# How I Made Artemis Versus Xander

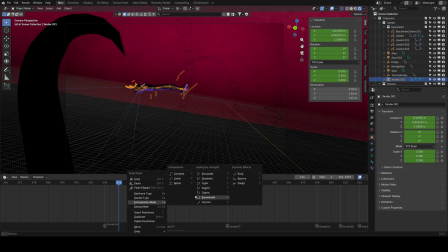492s
Constant always gives you that steppy motion, and then these are the easing. And so what I did is I chose exponential for both the camera and Xander. And then what I did is in easing mode, I did ease
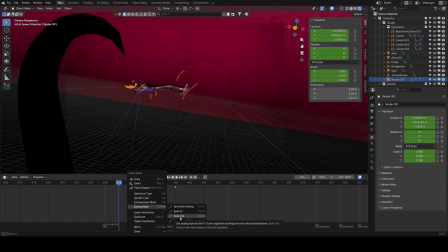508s
out, so that it starts off really quick, and then as it kind of slows down towards the end, giving, you know, some tension to build, while also changing the background to a red to really kind of give that pop, you know.
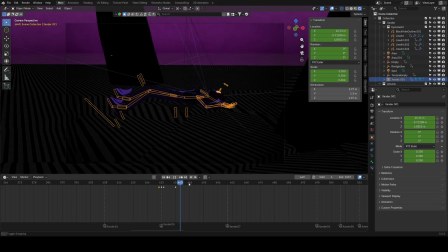526s
Then, let's see. From there, I'd say next kind of cool thing I did was here with the ground. I found a tutorial about, you know, someone breaking the ground, and so I was like, oh, this is really cool.
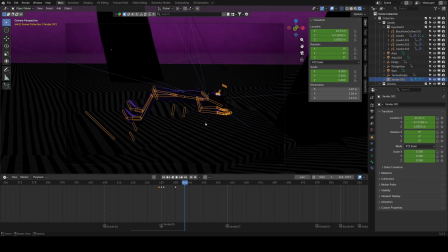544s
So it uses cell fracture and some geometry nodes work,
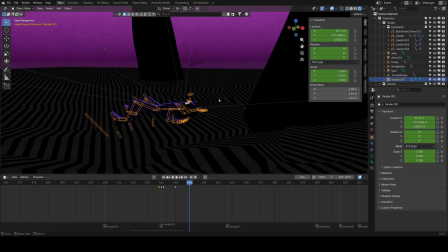547s
and it kind of allows me to, you know, have Xander break the ground and lay down on it, which I thought was a lot of fun.
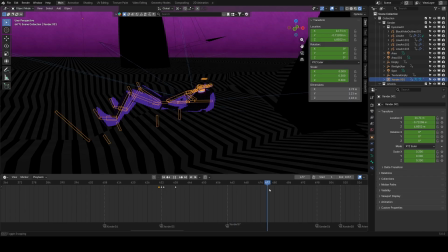555s
And, you know, made it to be really cool for once the tentacles start hitting Xander.
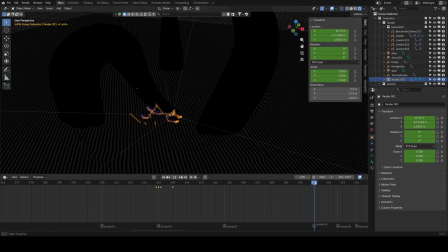566s
Let's see.
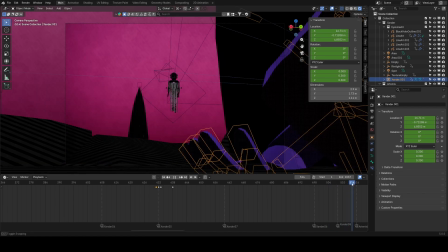568s
From here, next up with Artemis, this motion is just kind of animated.
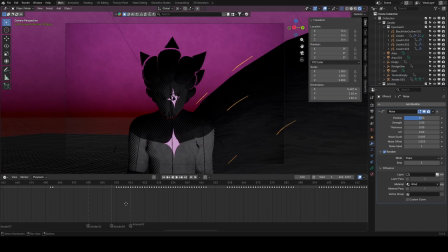575s
I'll get into these effects here with the lines. That is something really cool in that I,
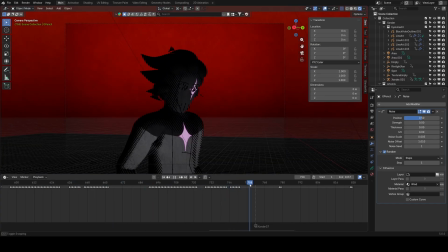583s
of course, didn't come up with or anything, but it's something that, you know, I thought, oh, I think I could do this and enjoy this, and so I did.
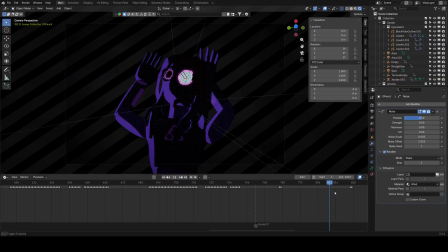593s
Huge fan of it. I think other thing before I get to that is compositing.
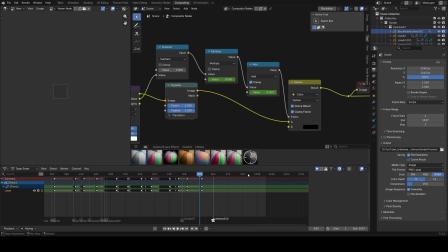600s
If I head to the end here, hit a quick render image. So fun fact with this image, actually, so, you know, as you know, this is the thumbnail of the video.
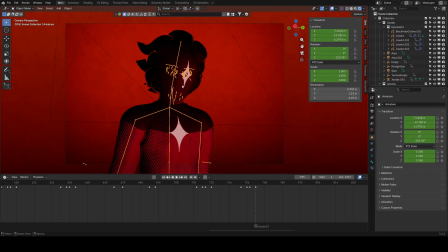615s
Xander, Artemis, their eye is actually changed from the violet to a red to give this monochrome red sort of look,
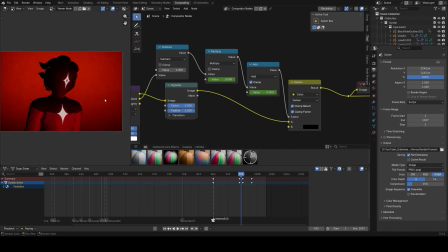625s
which I thought looks really cool and stands out quite a lot, especially with the striped lines.
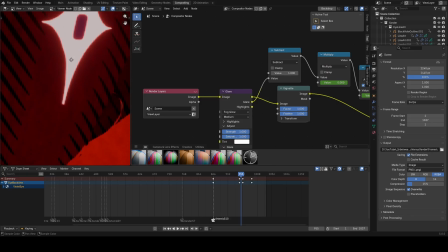632s
There is a subtle glare, so that's how you're getting kind of, you know, that pop, which if I mute this, that's what it looks like otherwise.
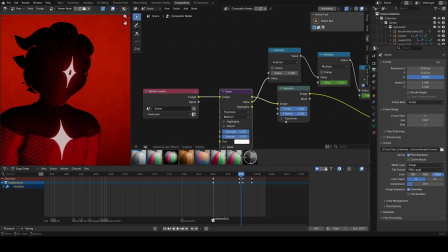640s
And so I like the glare quite a bit. Same thing with Xander's, you know, supernova and black hole eye.
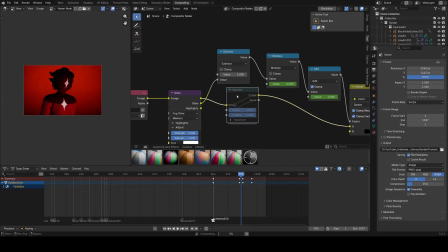647s
There is a vignette to kind of make the edges have, you know, that sort of feel, which I really enjoyed personally. And then there is this, which is kind of interesting.
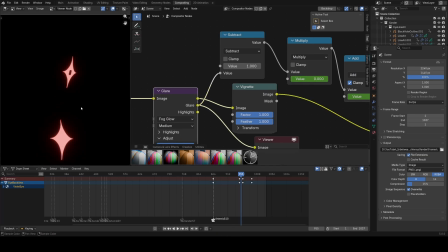662s
Basically, when it starts closing, I wanted to highlight this for a second. And so what I did is this, you know,
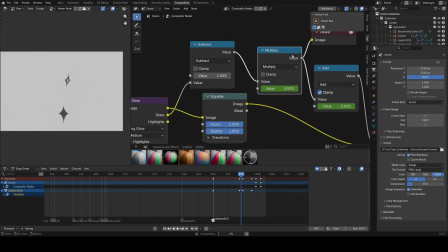672s
subtracts it, turns it into a mask, which then gets multiplied by 0, so that, you know, when it's not in effect, it's gone.
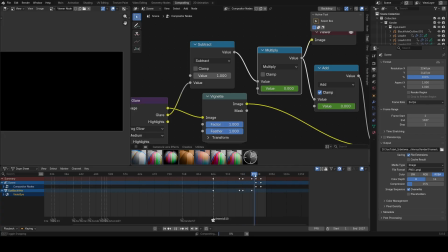680s
But then as time passes, the multiplier will start happening,
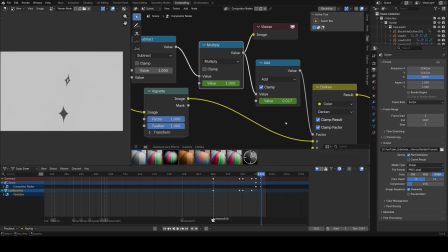685s
getting up to 1, which, you know, enables the mask, which when added,
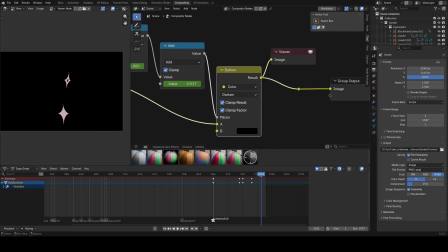692s
when darkened, you know, gives the effect I was looking for. This add node is so that it actually goes fully dark by the end, because I did still need it to fade to black, and I knew I could have done it in like DaVinci or something,
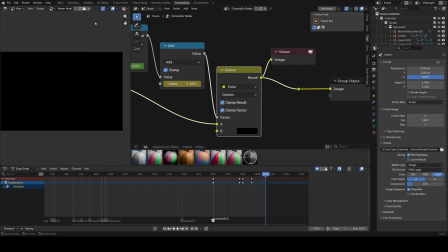707s
but I wanted to give it a try here, so I did. This is all came up by myself, but
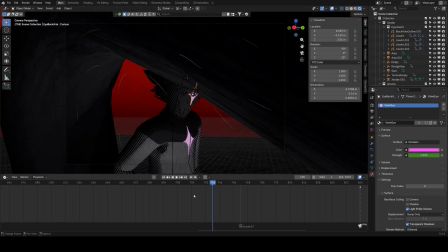718s
then when it comes to probably, I think, my favorite part of all this, my grease pencil work.
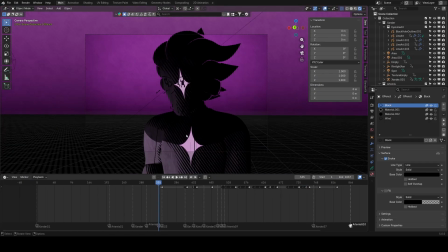727s
So in 2D animation, there are smear frames and there are, you know, impact frames and little pop effects and whatnot.